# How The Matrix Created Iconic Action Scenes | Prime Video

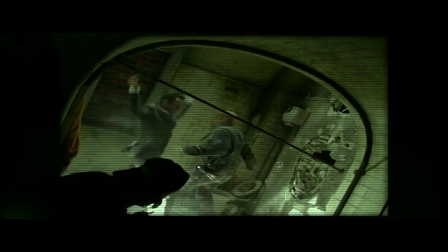In actuality, the directors were already keen to let Wu-Ping have a lot of free reign,
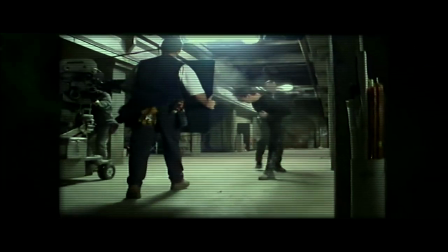presenting him with rough ideas for how they wanted each fight scene to go as a framework for the director to work his magic.
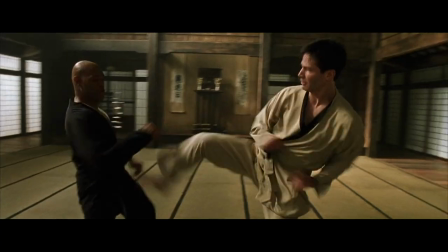It's clear that they knew exactly what they were getting if they were able to successfully snag the Hong Kong legend for their own project,
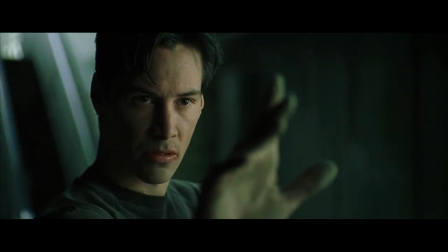and what fresh influences could be translated overseas.
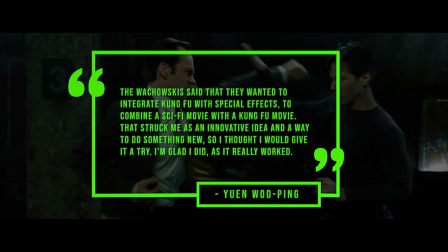The Wachowskis said that they wanted to integrate kung fu with special effects, to combine a sci-fi movie with a kung fu movie.
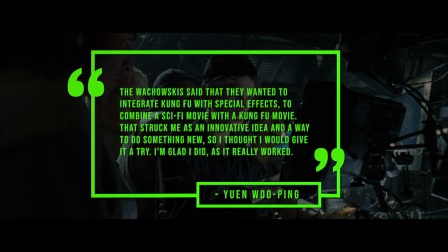That struck me as an innovative idea and a way to do something new, so I thought I would give it a try.
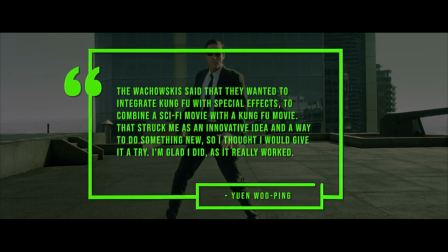I'm glad I did, as it really worked. The Wachowskis wanted action that would fit the script.
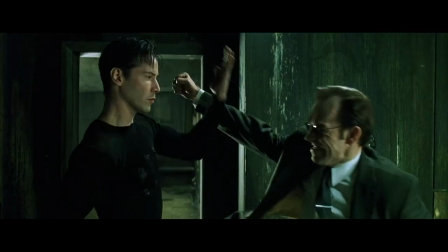Luckily for them, Wu-Ping was someone who always sorts out the right scripts to fit the action.
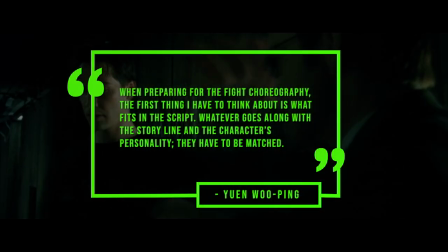When preparing for the fight choreography, the first thing I have to think about is what fits in the script. Whatever goes along with the storyline and the character's personality, they have to be matched.
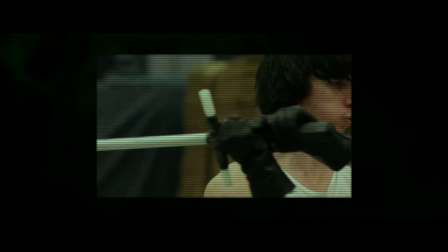Today in Hollywood, it's common practice to train actors in martial arts for an action movie.
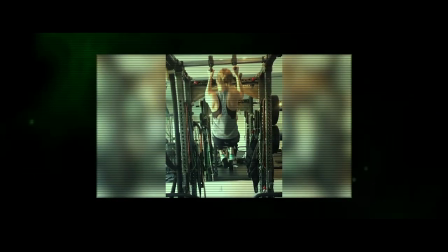The superhero genre is no stranger to sending thespians through six-month crash courses where they simultaneously bulk up to look the part and learn a variety of fighting techniques.
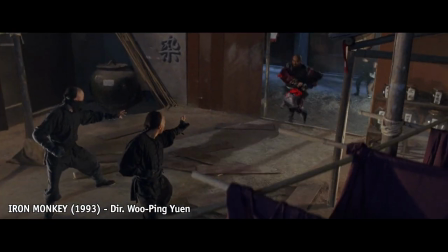Back in the 90s, this wasn't so common. Wu Ping was used to Hong Kong stars having some basic efficiency, but for The Matrix,
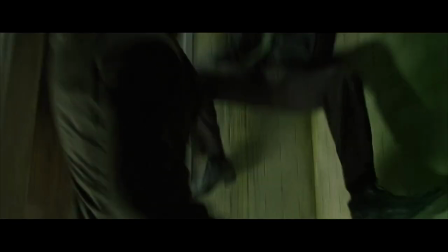he had to take Keanu Reeves, Carrie-Anne Moss, Laurence Fishburne and Hugo Weaving from kung fu noobs to kung fu,
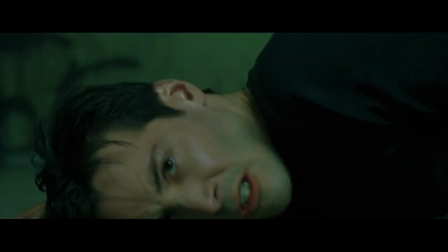well, not quite experts of course, they only had around four months to prep before shooting began.
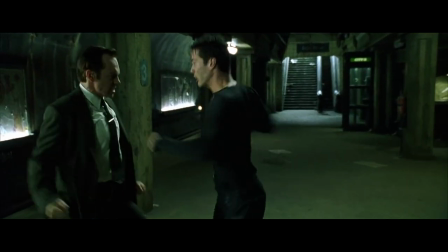But according to Reeves, Ping was chiefly concerned with developing a style for each actor that would help to sell the idea they've been doing this for far longer than in reality.
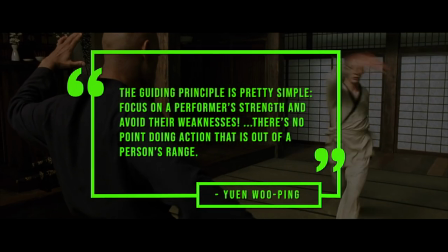The guiding principle is pretty simple. Focus on a performer's strength and avoid their weaknesses.
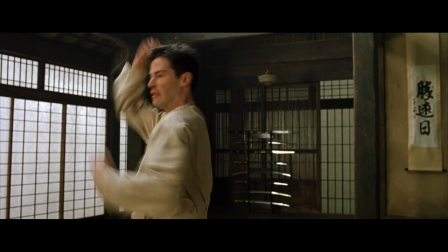There's no point doing action that is out of a person's range. You may notice that Keanu doesn't do an awful lot of standing kicks in the movie.
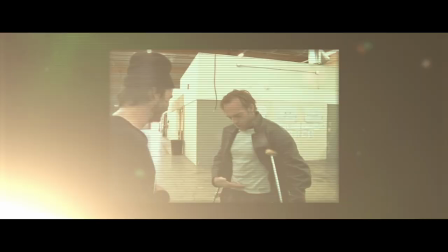This was actually due to a spinal cord injury that he was still recovering from when shooting began.
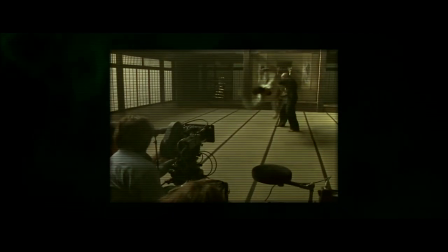Clearly in the finished cut, these injuries are invisible. Wu-Ping worked around them, restricting Keanu's movement and hiding it within the bounds of the scene.
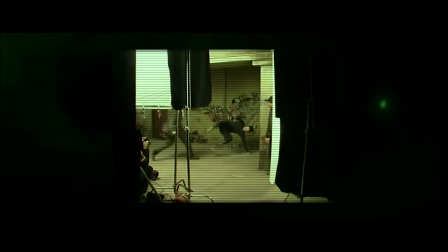He understood that he only needed to make everything within the frame, for those few seconds, believable, and that the actors are only one piece of the puzzle.
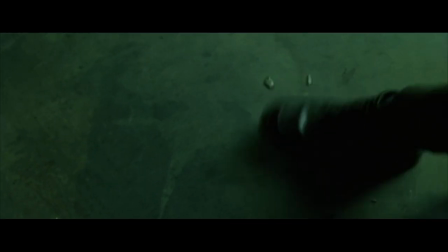The angles of the fight, as well as how those angles are cut together, can drastically transform the finished product.
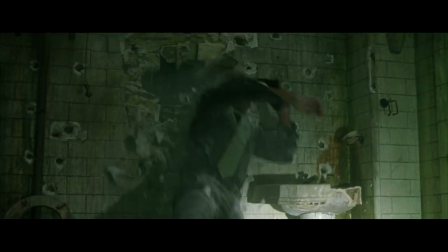Cuts can often be an easy way of hiding if your actors can't sell a more complex, complicated flurry of moves.
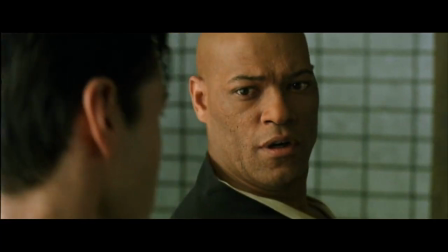And sometimes the actors can still do it, but for creative reasons, a lot of cuts are more favourable.
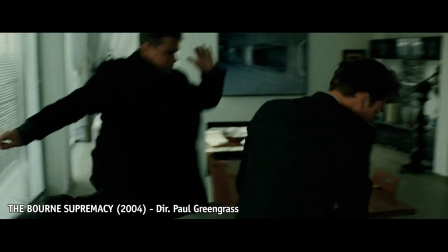This can have the effect of making a fight scene feel disorientating and aggressive, in perhaps the same way the character might feel getting caught short.
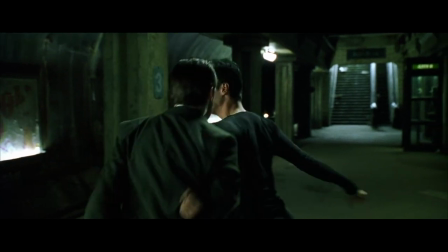But by using wider angles and longer takes, it allows the finesse and detail of the choreography to stand for itself.
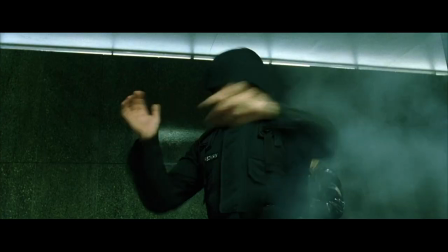Wu Ping designed each of the fights with the editing room in mind.
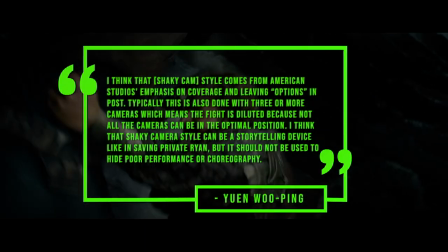I think that, shaky cam, style comes from American Studios' emphasis on coverage and leaving options in post.
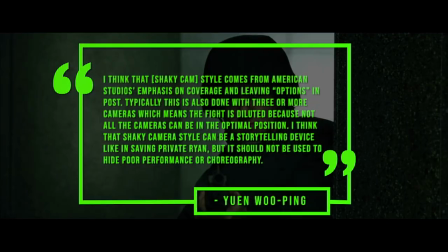Typically, this is also done with three or more cameras, which means the fight is diluted because not all the cameras can be in the optimal position.
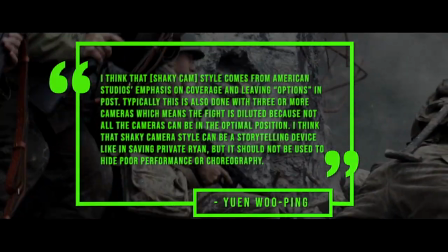I think that shaky camera style can be a storytelling device like in Saving Private Ryan, but it should not be used to hide poor performance or choreography.
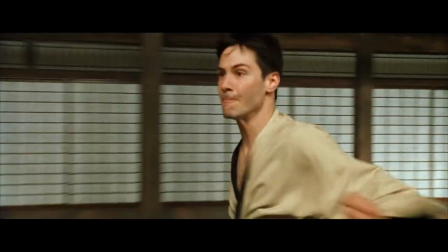Wu-Ping's work is always fully aware of the fact that we, the audience, want to see the full range of motion provided by two fighters.
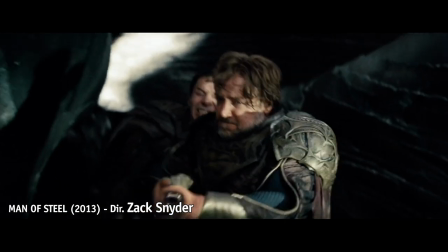Disguising it often doesn't have the intended effect of creating movie magic with smoke and mirrors. It often muddies the sequence and leaves the viewer unsatisfied.
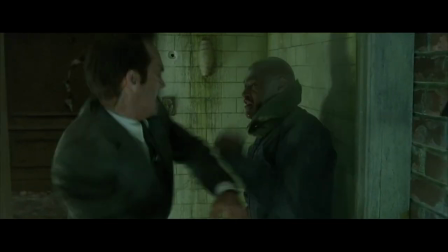A strike against the opponent is only satisfying if we can see the steps it took to get there.
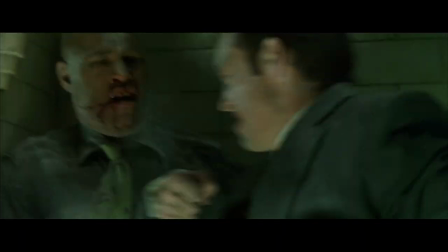The punch is only impactful if we see the character throw it. That motion is key to building the pace of the scene.
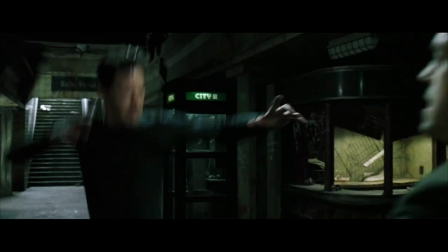The only time an abundance of cuts are used in Wu Ping's work is when the hit needs to be emphasised as special in some way to the string of moves up to that point.
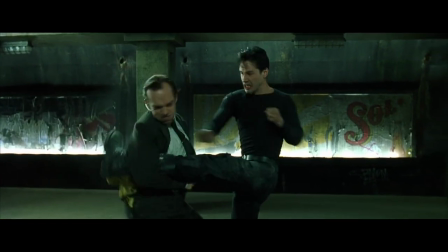It's also to help sell something that's a bit more outlandish.
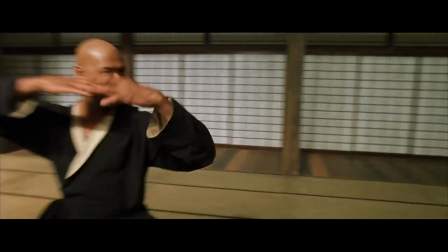Notice how we hold on most of the kicks and punches here, but when it comes time for Morpheus to catch Neo's leg and spin him to the ground,
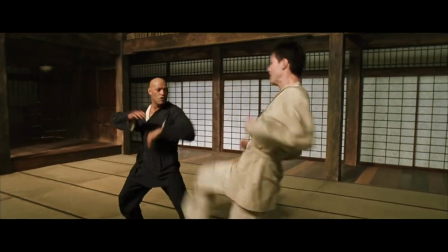we go from one unbroken combo in one continuous shot to one move told across four different shots including a close-up.
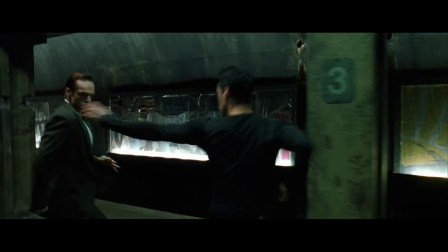Or here, we're allowed to see Neo fight Agent Smith uninterrupted by cuts, until...